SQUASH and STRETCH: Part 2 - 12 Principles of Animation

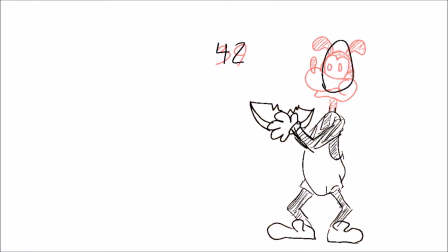[8:14]
And over here on frame 42, we're really stretching out his skull to kind of give off that impression that he's like stretching out his neck to swallow.
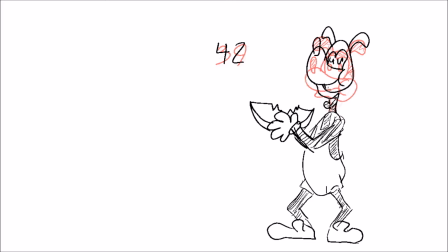[8:28]
It's exaggerated, but that's what we want in this very cartoony style here, of just shoulders going back, neck extending to just gulp down that piece. Playing it back, we could kind of see it come to life more.
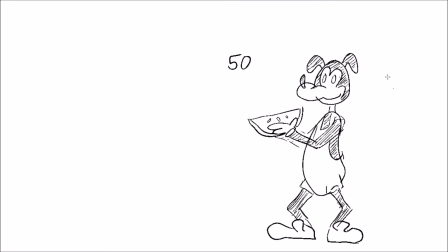[8:48]
You know, it's choppy, it's rough, but we could see what's going on from frame 1 to frame 50. We're getting the timing and the spacing as we're doing this, and the more we play it back to back, we could scrub through those frames and see like little inconsistencies or things that we want to change.
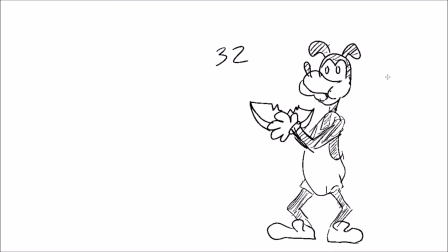[9:07]
Like right here on frame 25, I noticed in this frame I was showing you guys that I wanted to move that trunk there, but I lost a good opportunity to really like squash that mass in there.
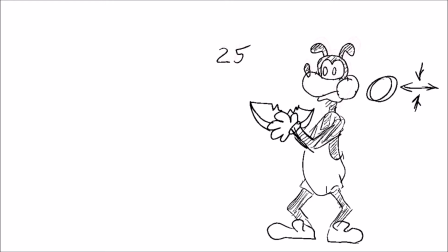[9:24]
So, but you know, no worries. Like I said, we could just go in and we could change that.
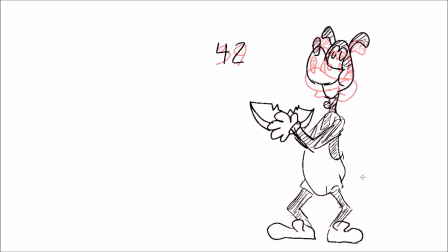For frame 45, we're pretty much just gonna have his head drooping down back to that state where he wasn't on frame 1. Frames 48 and 49
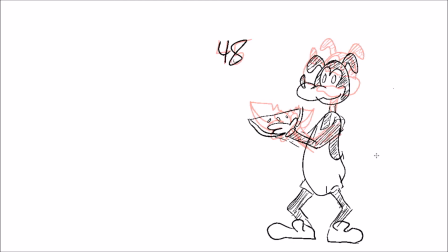[10:03]
are just a copy of frame 50. The only real thing that we change is the direction of the eyes here, looking downwards. Now you have this rough animation to work from, and hopefully we've like conveyed that squash and stretch.
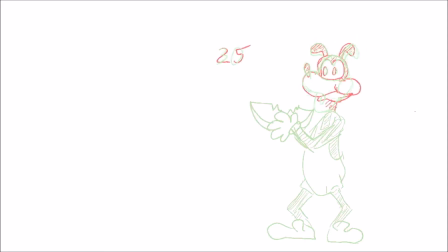[10:17]
Yeah, so now that you see that you have this here, you could go back and put in whatever in-betweens that you want.
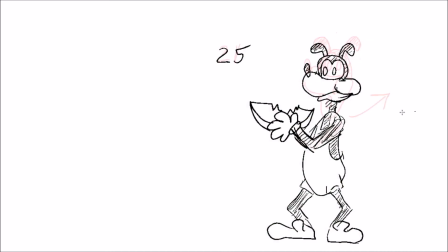[10:28]
So yeah, we're just gonna go back into the animation and add some in-betweens between frames 21 and 25. And then we're gonna do the same thing for 25 to frame 30, just to make the animation go smoother, and we'll just see how that turns out in the end.
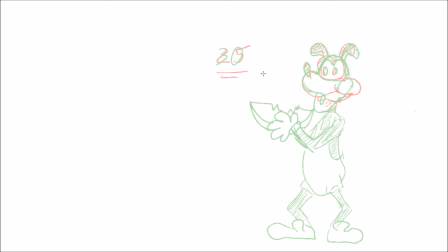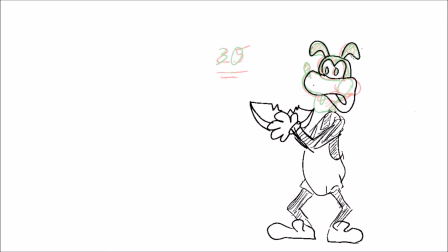When we actually play it all the way through, you see that it's more fluid this time around. You could really do whatever you want with this rough here.
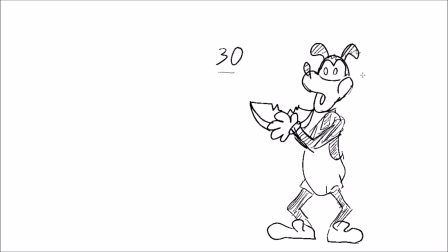[11:07]
You could just keep adding in-betweens, just try to see how smooth you can make those transitions. But really what I wanted to show you guys here is the principle of squash and stretch, and also to show you how to be mindful of the spacing and timing between frame 1 and frame 50.
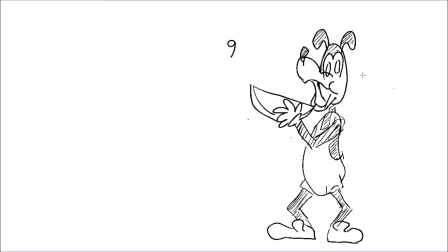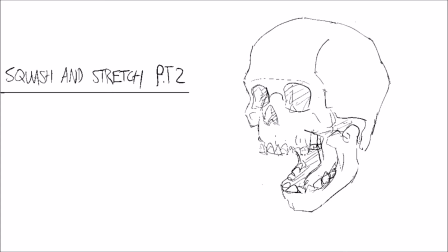[11:34]
Well, thank you guys so much for tuning in to part 2 of Squash and Stretch. If you guys are enjoying what you're seeing so far, you don't have to smash that like button or anything, you could just graciously click on it. And make sure to stick around for part 3 of Squash and Stretch.